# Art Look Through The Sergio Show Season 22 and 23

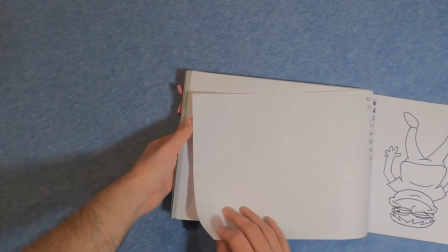4:09 I ripped a drawing. Oh, I see how long. All I did was try to flip this over and it ripped.
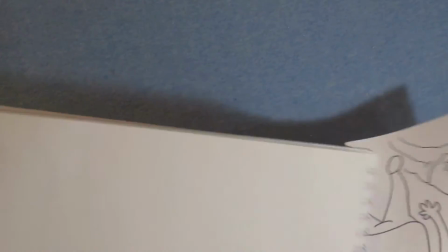4:14 Oh, can you see that? Oh my gosh, this art look through is just getting a little violent.
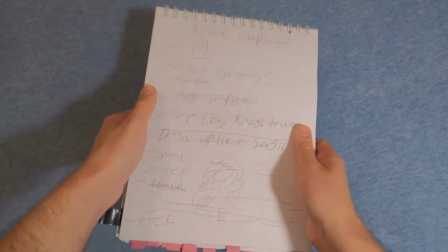4:24 Great. All right. So, a Frank episode.
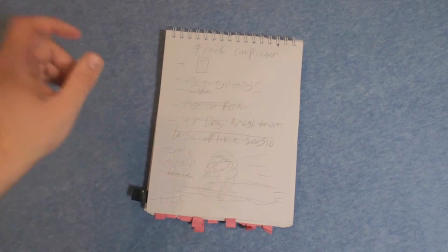4:29 And let me be frank with this Frankie dog episode. So, I also made, you know, a list.
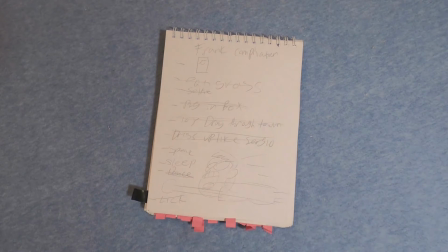4:34 So, yeah, but use sketchbook paper to make a list. So, let's see. Yep.
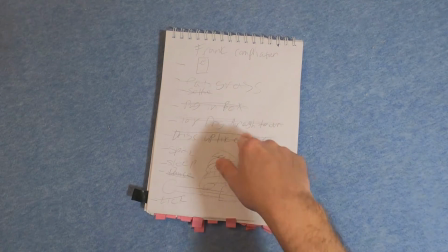4:39 I don't know what that square is. Can't remember. But look, eats gross.
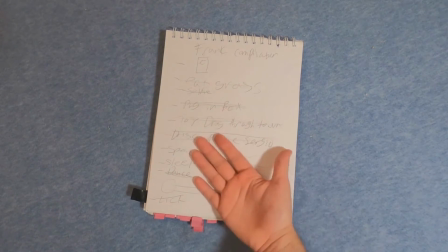4:44 Selfie, you know, just random stuff you would do with a dog. My dog would eat grass at the time.
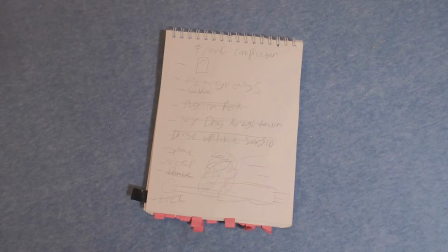4:49 He kind of still does. Pug in a box. That sounds cute.
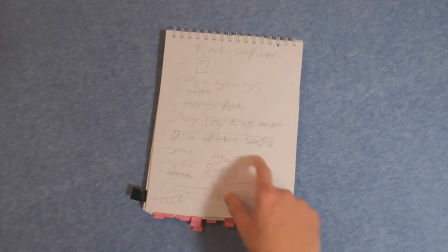4:54 Toy dog. On this shot, I knew that was going to be the big joke of the episode.
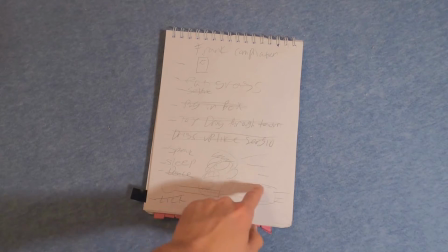4:59 Like, whoa!
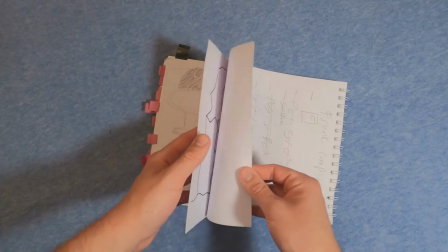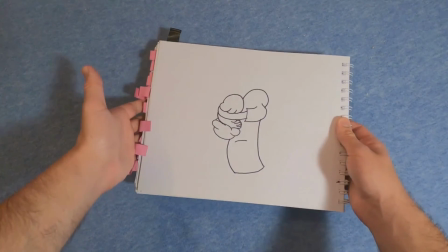5:09 This, I want to do a hug, but when I tried to do it in puppet animation, it looked really awkward and didn't look natural.
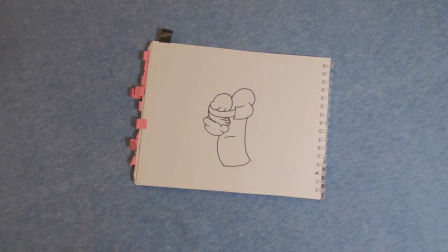5:16 So what I did was, I just drew the torso here.
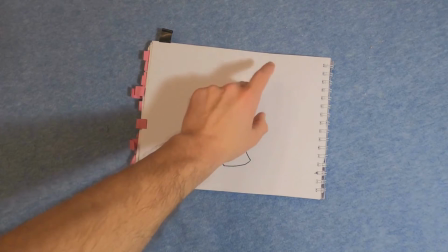5:22 And while drawing the torso, I will just put in the puppet heads of me and Frank.
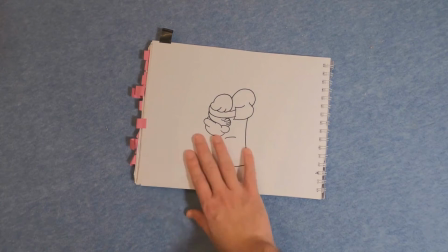5:29 You know? So I see that worked. It worked better that way if you saw the episode.
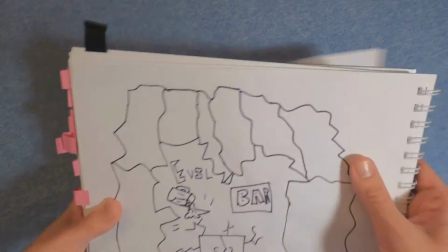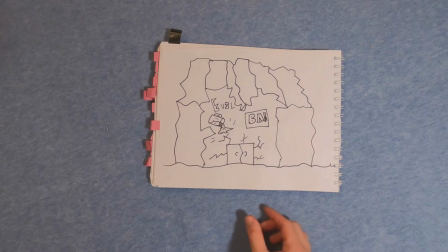5:39 Alright. Evil Bar. This is one of the Evil Sergio anthology episodes.
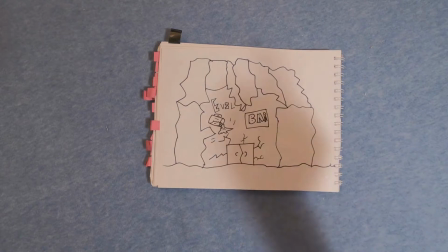5:45 But yeah. Evil Bar.
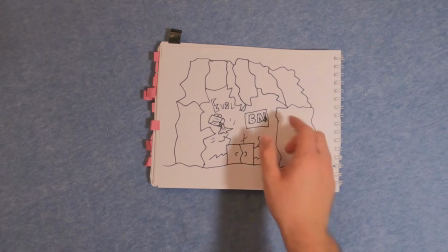5:50 Yeah, there was going to be a setting where there would be an evil bar, and I drew this because yeah, it looks nice.
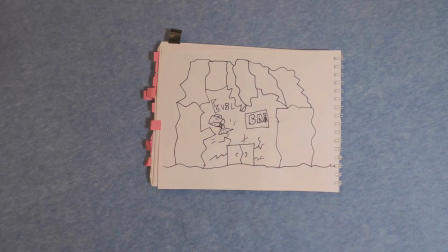5:57 Sometimes I draw these things on tablets,
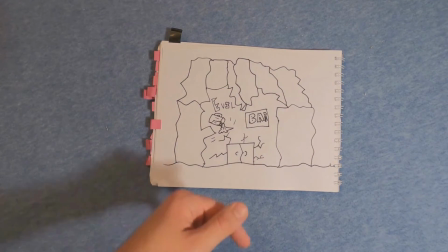6:00 but sometimes I do also still draw it on Sketchbook and scan it into Toon Boom because I think it's better that way, especially when I want to get a nice rough feel because when I scan it,
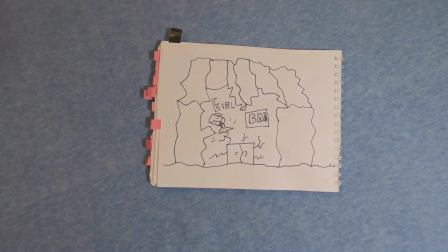6:09 it has a much rougher look to it. Like it really was drawn on a marker. So in this case, in this setting and background and design, it works better that way.
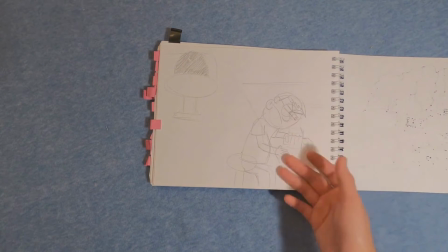6:23 Sometimes I would have shots in my head before I animate and I would sketch it out. So I did sketch out like this shot of Evil Sergio just in a bar.
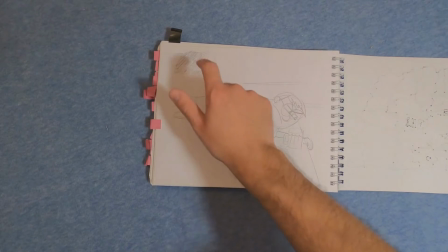6:31 Just like, emotionally just upset. And his enemy for that episode.
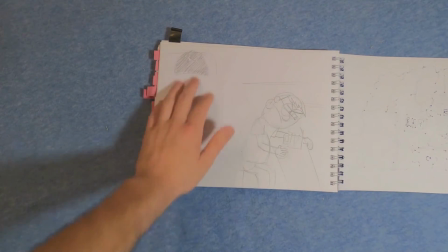6:39 Just had this in my head and I just want to draw it out.
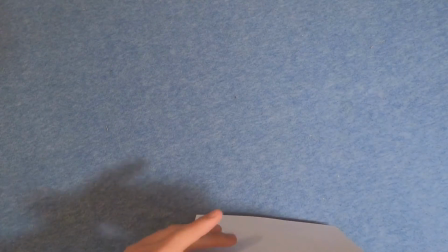6:45 Ah. So for this episode, I was developing like who's Evil Sergio's enemy that he's going to be defeated specifically for this episode.
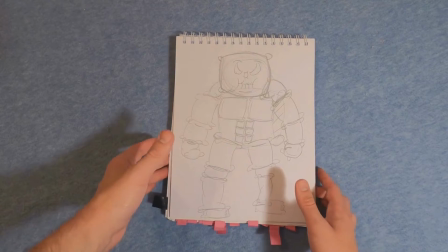6:53 So I thought a couple, and ultimately I thought about this pillow monster,
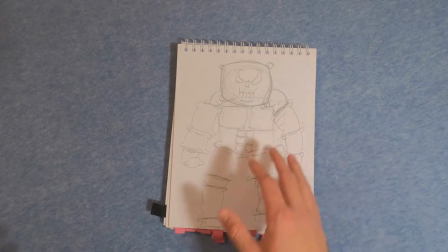6:59 because I thought it'd be funny if it would look threatening, but also still big and powerful in some way.
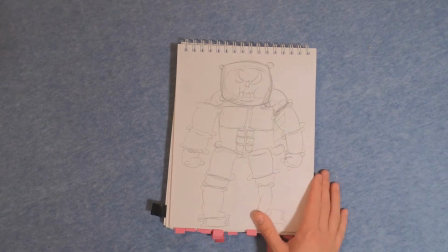7:06 So yeah, this is the sketch drawing face, and yeah, made up of different pillows. It looks hilarious, but by rigging it and setting it up, it wanted to look more threatening, and the way he's executed works. So that works.
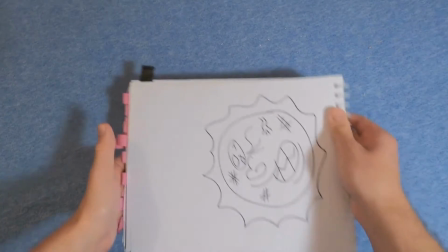7:23 That works. Oh, this is a sun. This is the evil Toon City sun.
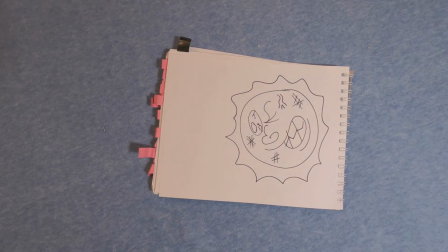7:28 And it's evil in Toon City because, everything's evil in evil Toon City, obviously. I've mentioned this in the lore mythology Evil Sergio episode, that evil Toon City, everything's evil. So I'm like, let me add an evil sun to it. Well, this like vein and just sharp teeth.
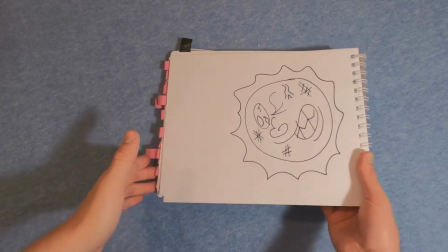7:48 Like, so that's cool. That's nice.
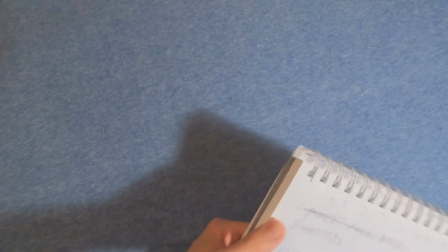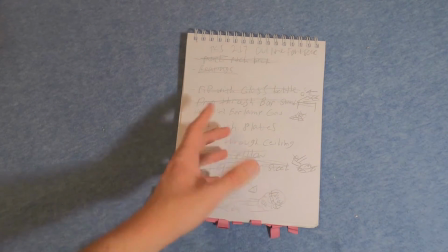7:57 This is me outlining the fight scene because I had a idea of a fight scene.
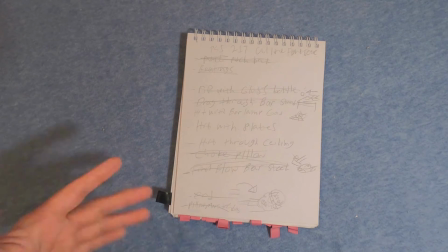8:01 Originally, it was going to be a lot more elaborate, but the way I didn't have time to really make it more elaborate,
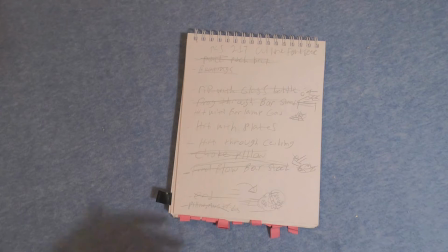8:08 so I just made a list of what I could do and how the episode would come out, and it came out fairly good, if you've seen it. I enjoyed it. So that fight scene was kind of nice.